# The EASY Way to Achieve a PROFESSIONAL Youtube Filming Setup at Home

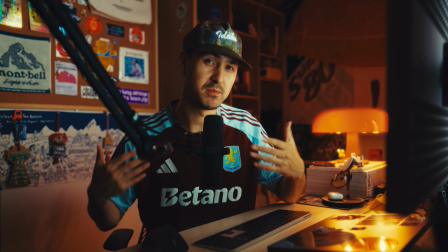So as of lately, I feel like I've gotten down my flow on YouTube in terms of my talking head shots and just my setup in my office.
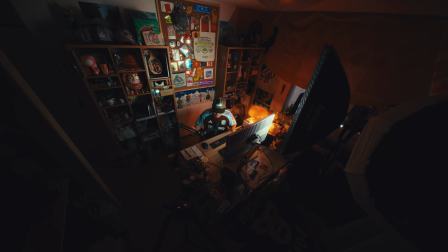I work out of a really small home office. This room is about 11 to 12 square meters.
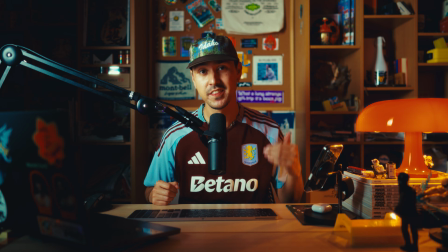I have like 3 filming angles: this side angle, this head-on view, and a top-down view for gear breakdowns.
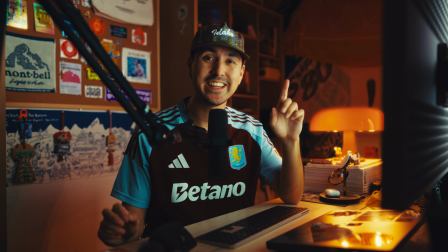I just want to make a quick video talking about how I light and shoot all 3 of these setups.
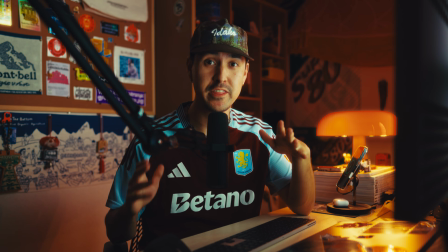Okay, so first, this side angle shot. What I'm using to film this and what I use to film almost everything is my Sony FX3,
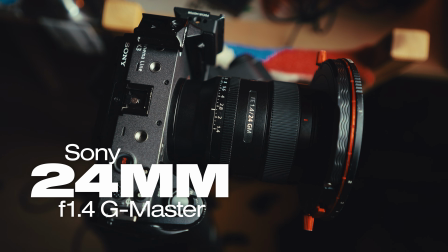and this is actually paired with the Sony 24mm G Master 1.4 lens.
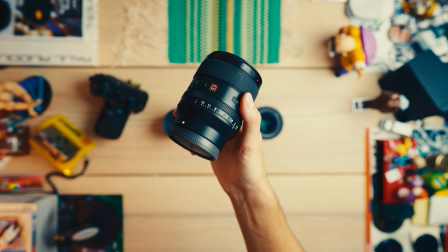I love this wide angle lens. It's a lot more versatile in my opinion than the 35mm G Master lens, and I use this lens a lot for social content,
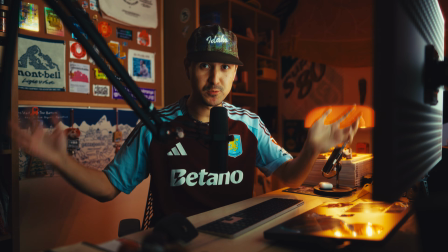but for my talking head shots, I like how the 24mm makes the room feel a little bit larger just because it's a wider angle lens,
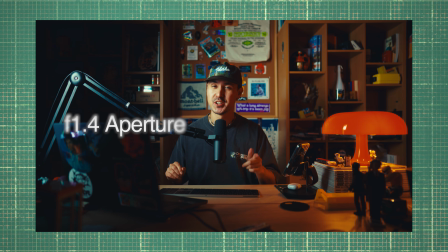and the 1.4 aperture allows for really strong separation and depth of field.
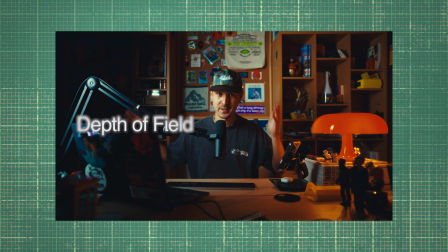Having a shallow depth of field really allows me to isolate myself in these talking head shots,
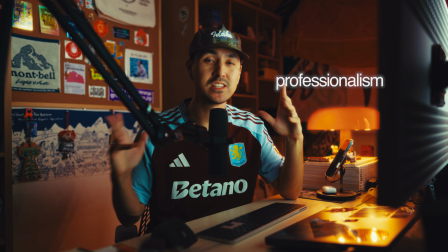and it gives it a bit more level of professionalism and just makes it look a little bit more pleasing than say like an f2.8 or an f4 or anything above that.
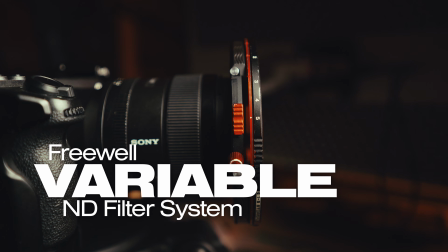I've got that 24mm paired with the Freewell magnetic VND system. That's just a variable ND filter that's really easy to use, and I use it for everything.
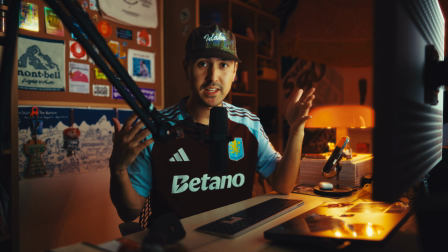And this is all sitting on the Edelkrone Tripod X. I'll speak more on that in a second. In terms of lighting, this side angle shot is motivated by my monitor, and I've got my monitor,
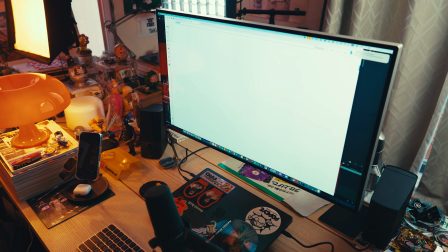the ProDisplay XDR, set at 100% brightness. It's a really large monitor. It's 32 inches, but I have it at 100% on a white screen or a white Chrome page.
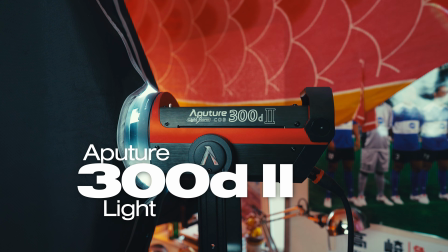And I just use that to fill myself in with a diffused light. I also have the Aperture 300 D2 with the 3120 light box.
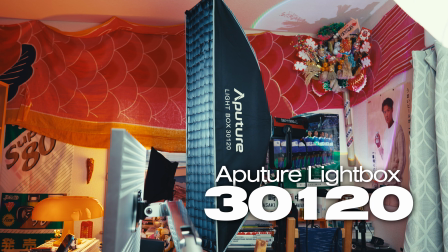And the 3120 light box is particularly interesting and something that I highly recommend for smaller spaces because of its shape.
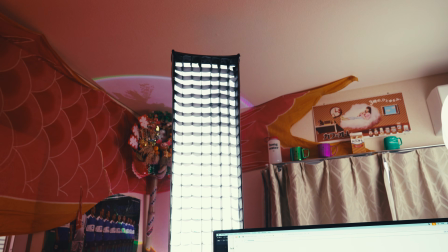It's basically a long rectangular shape. This allows the light to be really concentrated on myself and not spill everywhere else in my office.
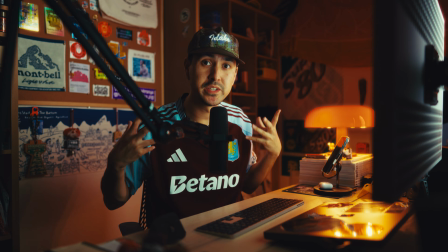This paired with a grid along with the shallow depth of field is what allows for me to really isolate myself, and even though it's a really small office, you can get a really nice
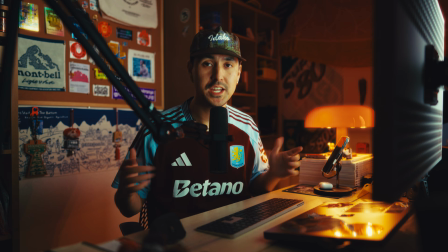separation, and this is one of my favorite ways to film A-roll shots. In terms of additional light, the only other thing I have is this practical.
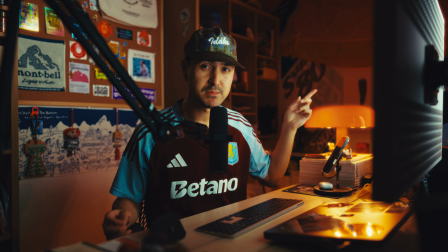This is just a Nesso lamp, and I use that just kind of like a little bit of warmth in the room. Sometimes I use a smaller Sweetie S45 RGB light just in the background.
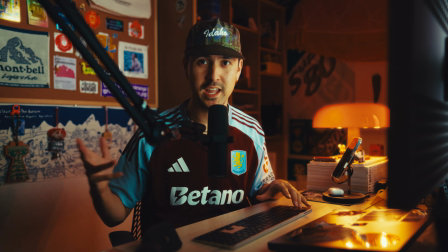Sometimes I change it to different colors to help give the room a bit more ambience. So yeah, this talking head angle is really simple and really minimal.
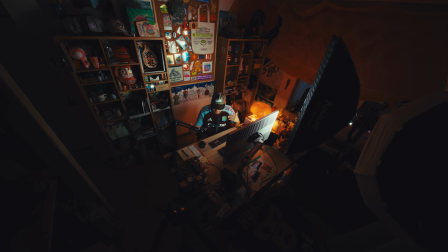I like to streamline things and minimize the amount of barriers it takes to set up these talking head shots.
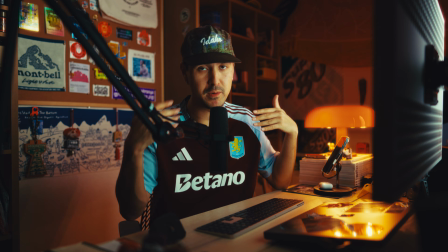And by just having one key light, basically, with my monitor, and then just having the camera set up and ready to go, it just makes everything super easy and quick to begin recording. When it comes to filmmaking, one of the most underrated tools is a proper tripod. A great tripod makes a huge difference, not just for stability, but for flexibility in tight spaces and for precise camera movement.
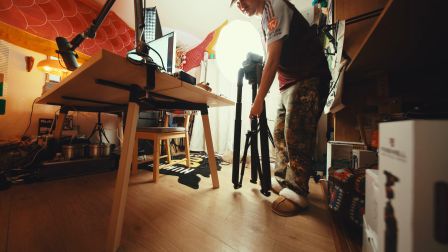This is the Edelkrone Tripod X, and it's been a game changer in my workflow. Unlike traditional tripods, this motorized tripod is designed for quick and efficient adjustments.
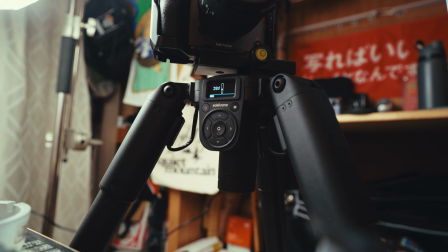One of the standout features of the Tripod X is its self-leveling capability, which automatically adjusts to uneven surfaces.
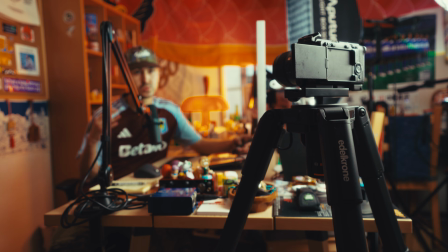This makes setting up shots super easy and eliminates the need for constant manual adjustments.
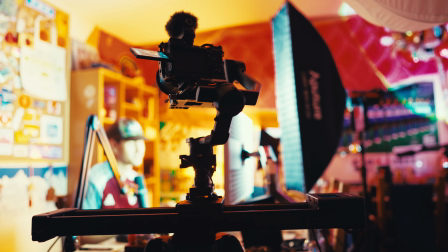Whether you're doing smooth motion shots or locked off talking head videos, it gives you that extra stability you need.
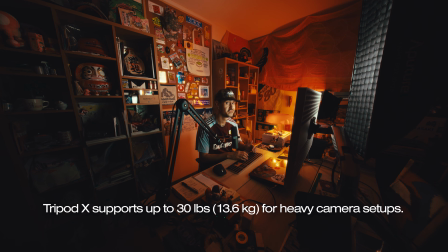Honestly, it's one of those tools that just works. No fighting with locking mechanisms, no struggling to level it.
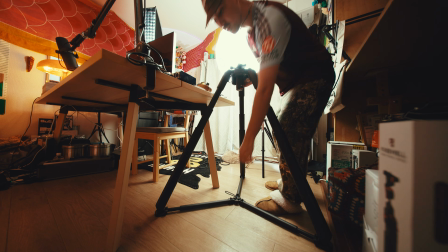It's auto leveling. It's designed to get out of your way so you can just focus on creating. It's got a rechargeable battery, and it's honestly not that heavy for what it is.
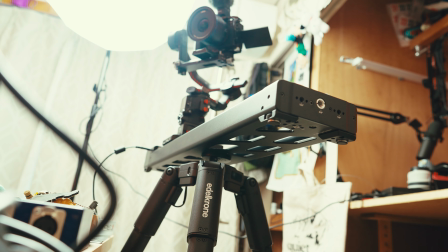I honestly used to spend a lot of time leveling my shots every time when I was doing these talking head videos, and I felt like I was just never able to get it perfect no matter how much time I spent.
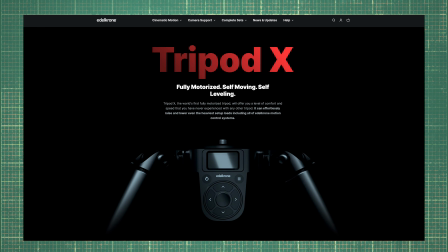If you're looking for a tripod that actually makes your workflow easier, check out the Edelkrone Tripod X. I'll have a link in the description below. Thank you, Edelkrone, for sponsoring this video.
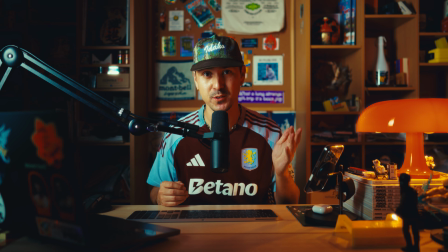The second angle I have in my office is this head-on view, and I think I like this one a little bit more in the side view.
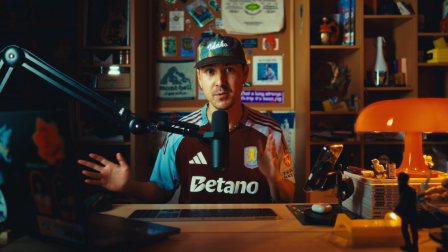It just depends on my mood. Sometimes I want to switch it up or just give it a little bit of variety between the 2 angles.
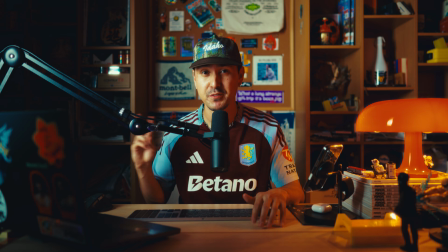Which angle I choose just depends on my mood and whether or not I have it already set up, but having 2 different talking head shots just keeps things interesting and gives me a little bit of variation. For both of my talking head shots,
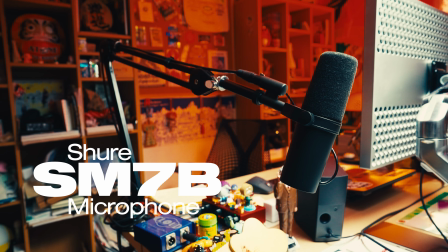I use the same exact audio, and that's the Shure SM7B with the movable Rode arm that's just clamped to my desk.